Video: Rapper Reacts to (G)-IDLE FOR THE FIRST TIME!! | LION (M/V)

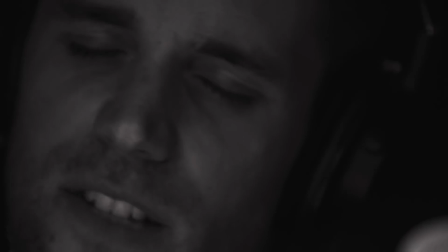reasons. What's your guidance? What's your credence? See, my head is filled with demons, so I know that angels exist.
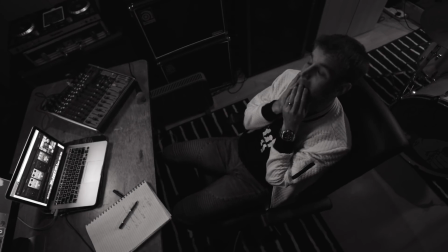Feeling stuck at the bottom of the deepest sinking. Even though my heart is broken, empty moments, still I know I spit it potent.
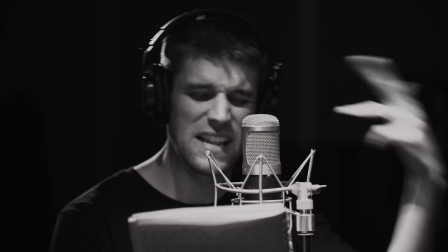Cold is frozen, flows of oceans, I've been rolling. Tides are hopeless, minds divided and filled with lies. I killed my ties, but where's my motive, huh?
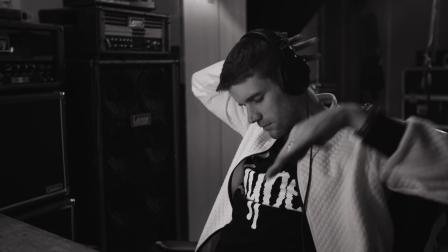I've been on this path so long, I forgot where home is. Real or worse?
Whoever sees this and subscribes right now will get a free banana. Stay healthy. What's going on, YouTube? It's Knox Hill, and we're back with our reaction series. Now, I know it's Monday, and today has already been an absolute crazy day. We did a full Blackpink live stream, guys.
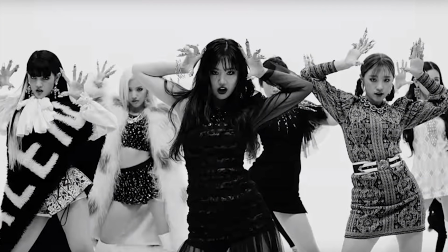I am exhausted, but I promise that there would be a G-Idol first ever reaction happening. I gotta give a huge shout out to Moonray, who was on my Patreon. Because of the Patreon support, this was a Patreon exclusive request, and I'm going to release this to the public, to all of you guys, to give you a preview of what happens on the Patreon and some of the exclusive content that happens on there. So for the first time ever, we have G-Idol and Lion. But before we go any further, guys, I'm going to give a quick shout out to the song in the intro.
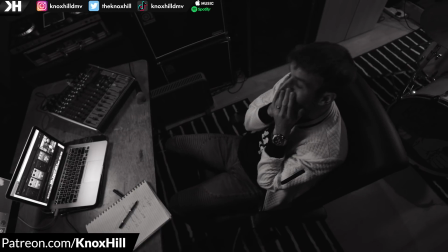If you like that, yes, I'm a rapper. There's a good chance you like my breakdowns. The way that I think about music, you'll probably like my music as well. I have a new album, Chaos Theory, 20 tracks of blood, sweat, and tears. Heart and soul, a lot put into that. So if you want to support me and support the channel directly, I will put that link below. But anyways, we know what we're here for. G-Idol, step up to the plate. Let's see what you got. One.
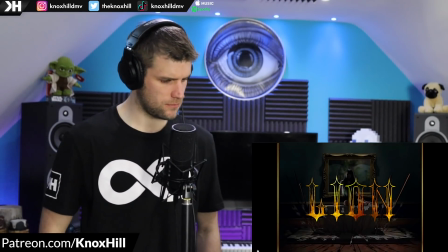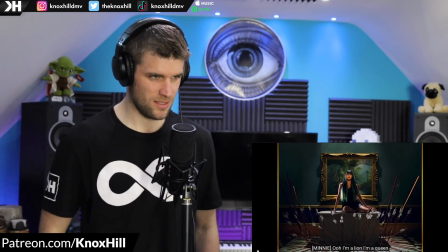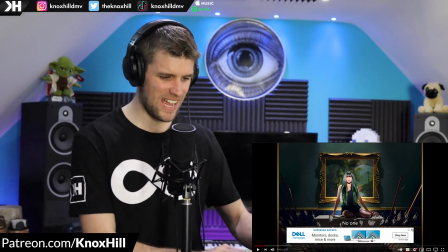What is happening right now?
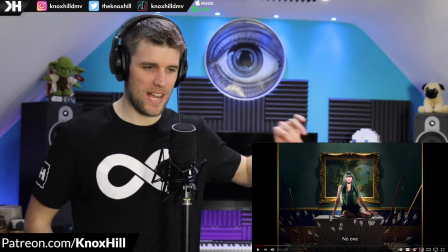I love kind of just this drowned out, almost far away tribal drum sound.
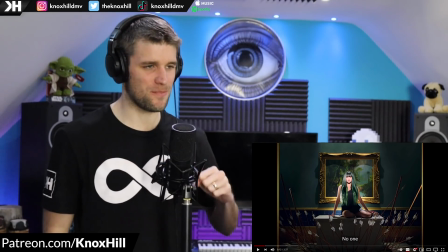It's got like this jungle feel to it, just matching the theme and the title of the song, Lion.
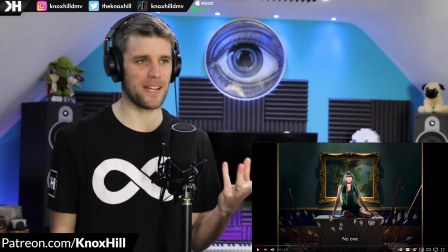And her singing right now, it's such a drop down cadence. Like it's almost like she's whispering it.
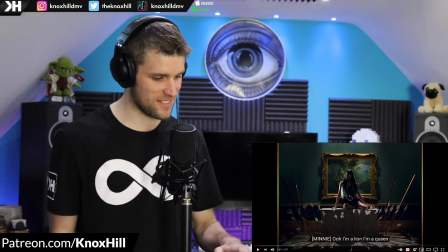She's singing these lines, like just kind of drawing us in. This is different.
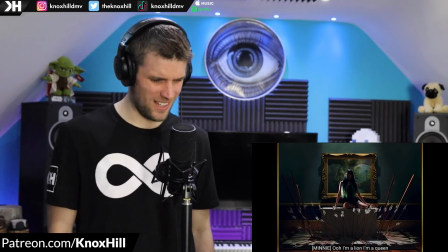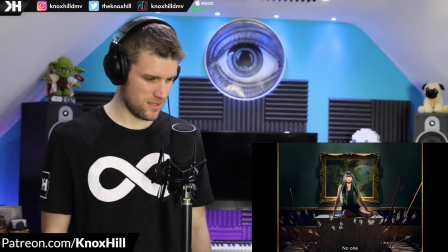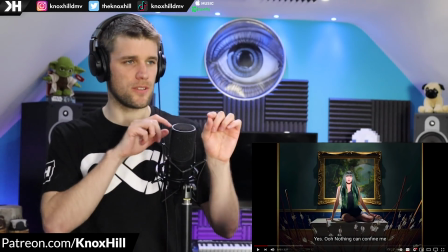That right there, like you hear how she whispers and then she pushes out more into some of her power notes.
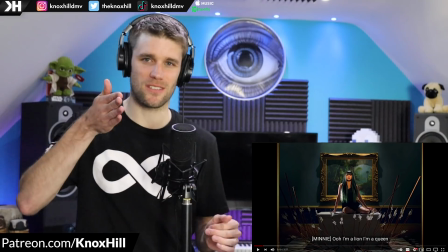Great vocal control. I'm already impressed, man. It's notice how the camera's slowly panning in, slowly bringing us into this scene in this moment.
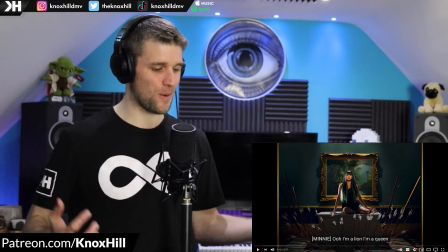And I just noticed all the arrows that have been fired around her. Like she is the lion and the arrows can't reach her.
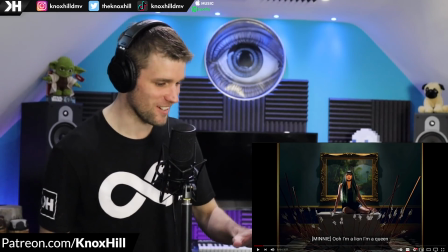They can't strike her. It's cool.
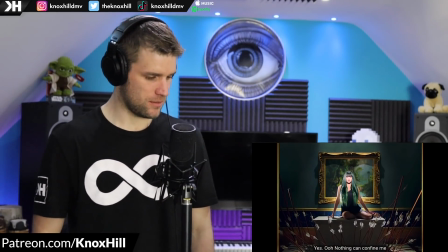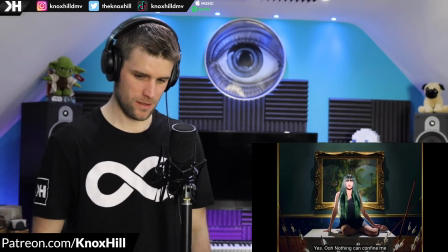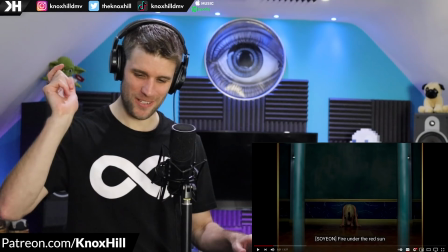There's some wild noises happening in the background. What was that just being plucked at and strung right there?
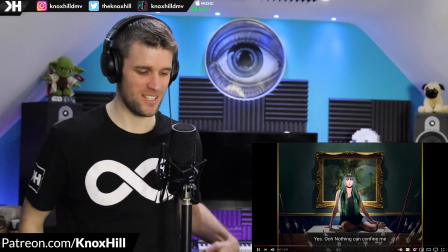Nice little samples going on too.
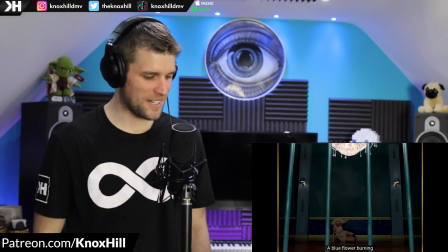Oh, I know her.
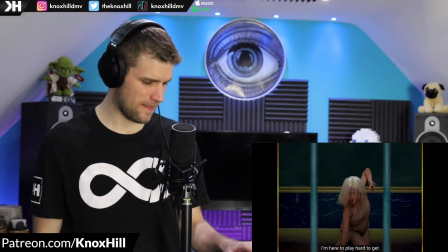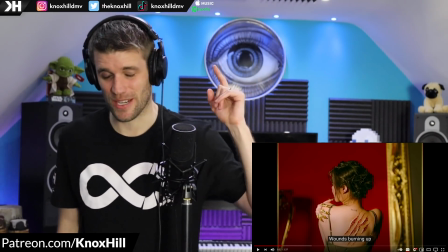Sorry, I said I know her. We have done her. She has been a part of KDA before, and wow.
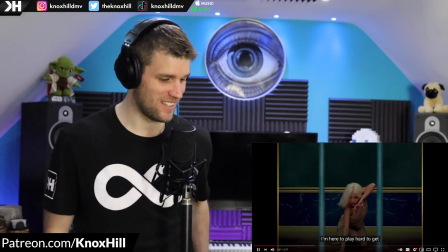I love Soyeon. Wow.
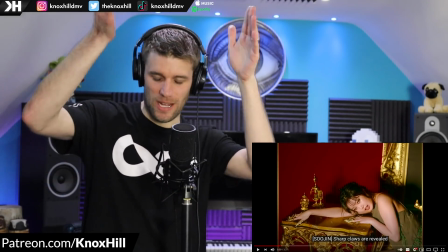And I love that shot too. Like she's behind bars, like a lion that's been caged.
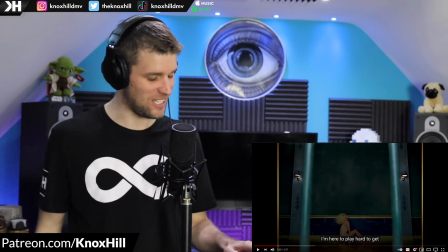But can you really contain them? I love where this is going. It feels like it's going to start building.
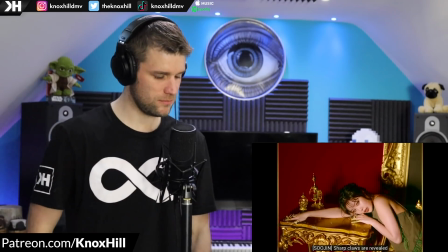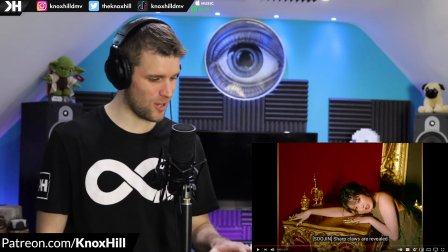Damn. Look at that makeup work. Sharp claws. And I love how to match the sharp claws are revealed.
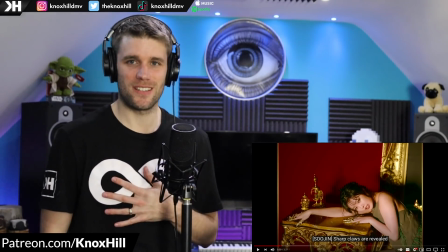It's almost like, you want to mess with me? You don't know what's burning within.
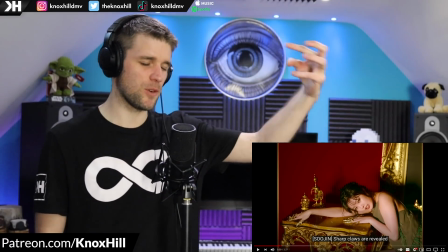I love the symbolism of what the lion is and how it's being
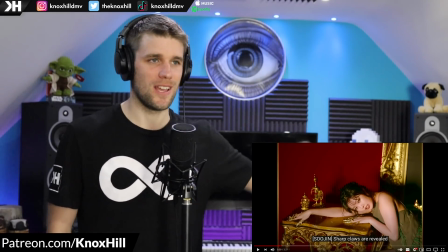personified through each and every one of the girls in the lines that they're singing so far.